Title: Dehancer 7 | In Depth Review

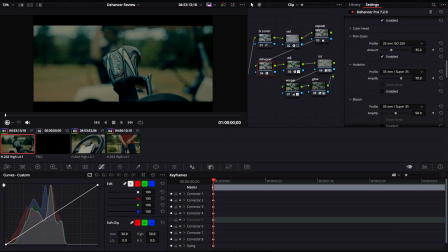[5:26]
However, on the fly, I think this does a great job, and the 3550 ISO is a great spot to be, and somewhere around 2018 is perfect. So as for halation, there's not a whole lot going on here in the first place,
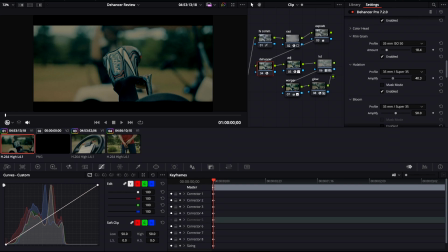[5:45]
but I think sort of the sub 50 range is a good spot to be. This can be overutilized a lot, and I think halation and bloom together can sort of outweigh the image itself,
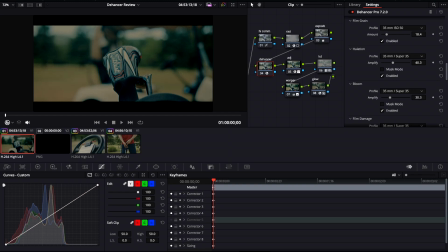[5:58]
and that's sort of not what I'm looking for, so I like to leave these subtle but not exactly too noticeable. Damage, breath, and gate weave, I'm not going for a super stylized old film look, so I'm going to leave these blank.
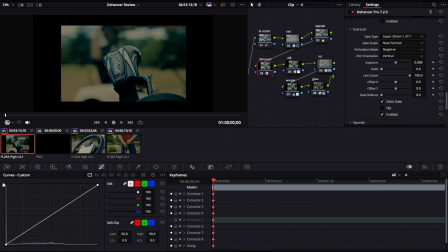[6:12]
Another thing I like about version 7 is the overscan look, and I think It's a really cool tool to have.
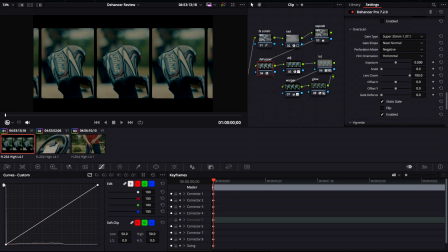[6:20]
Version 6 did not have this. There's a horizontal option as well as a bunch of different film looks.
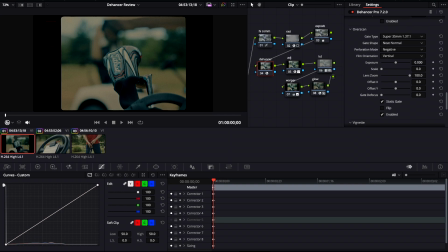[6:27]
I think the 35 looks great. For platforms like Instagram especially, I think this is a really useful tool to have. But for now, I'm going to take this off and put my aspect ratio back on.
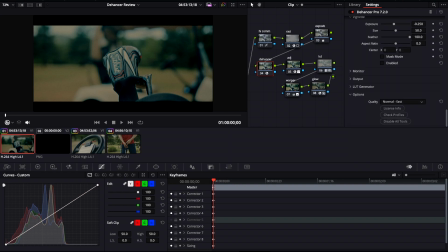[6:39]
Finally, another really cool tool at the bottom here, simple but sweet, is the quality option. And another reason I like Dehancer is how standalone it is. If I get rid of all of these
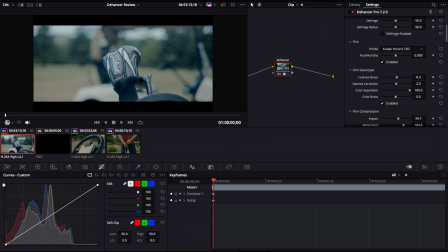[6:55]
and go to a higher contrast stock like 250, you can see how much Dehancer is doing to this image alone. And you can practically use this plugin as a more advanced LUT. So that's when something like this would be a great option.
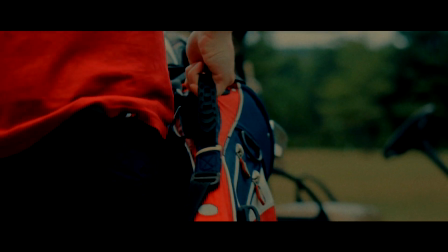[7:14]
But on top of a full grade like this, or using bigger file formats or on bigger projects, I think the high, slower render resolution is also a great place to be.
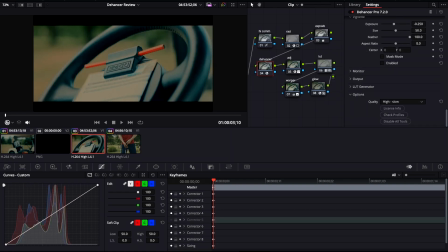[7:27]
So I'm going to go ahead and copy over this grade over to here and start to tweak this out a little bit more. Going back up here, I think we can bring this down a little bit, come into our compression.
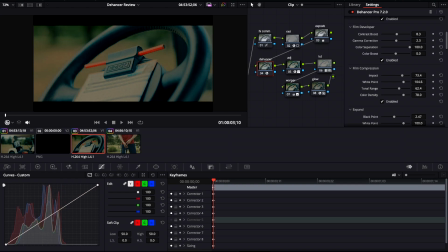[7:38]
This can go up, as well as our tonal range. This highlight right here is sort of getting a little bit blown out, so I'm going to try to roll that off with this white point here. Black point come up as well. I think the white point can sort of stay where it is. I don't want to mess with that too much. Print is fine. Colored and grain, all of these sort of stay where they are.
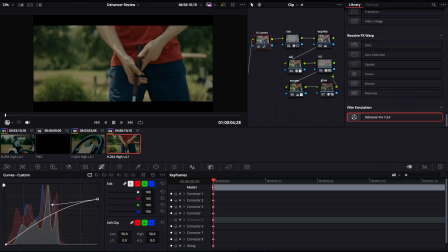[7:59]
And that looks good. So I'm going to copy this over to this image right here.
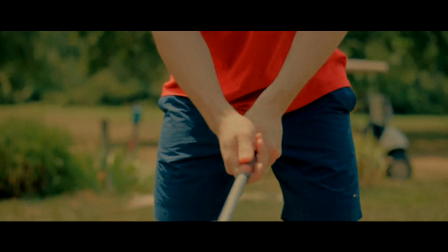[8:04]
And there's a lot more going on in this image, especially with the skin tone,
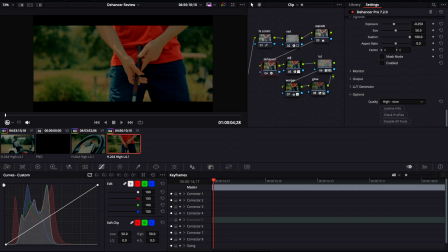[8:09]
the red and the blue, separated by this fully dark and light green background. So I think this is a great starting spot, but there's a little bit of highlight and mid-tone cleanup that I think this image would benefit from.
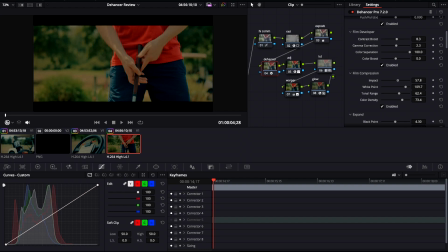[8:24]
So I'm going to bring this down just a little bit. 60 I think looks good. Tonal range can come down, so we see those highlights in the skin as well as the density, although that's not too much of a difference.
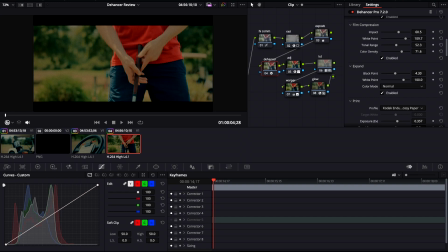[8:39]
With a lot of highlights and mid-tones like this, I think this is when something like black point is useful. Sort of see that around the edges a lot more. Again, print is where it needs to be. Color head,
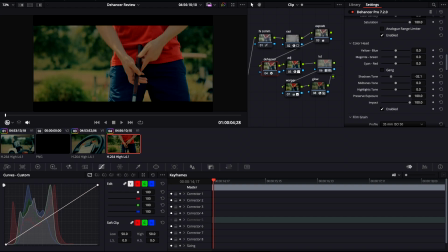[8:56]
example here, if we take the shadows and bring them down, you can see orange, red shift. Same for the mid-tone. I think this image out of camera looks fine as is, which is why I'm not going to mess with this, but this can be a really useful tool.
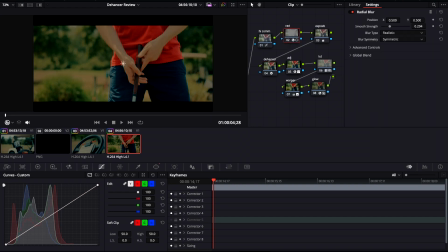[9:15]
I think the rest of this looks good, especially with this little blur, subtle blur on the edges. It's not entirely obvious. It gives it that movie look on top of the 235 aspect ratio.
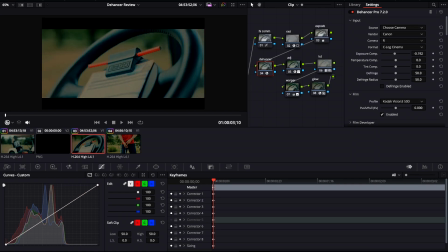[9:29]
All in all, I can't get away from using this plugin. I use it on pretty much every single project.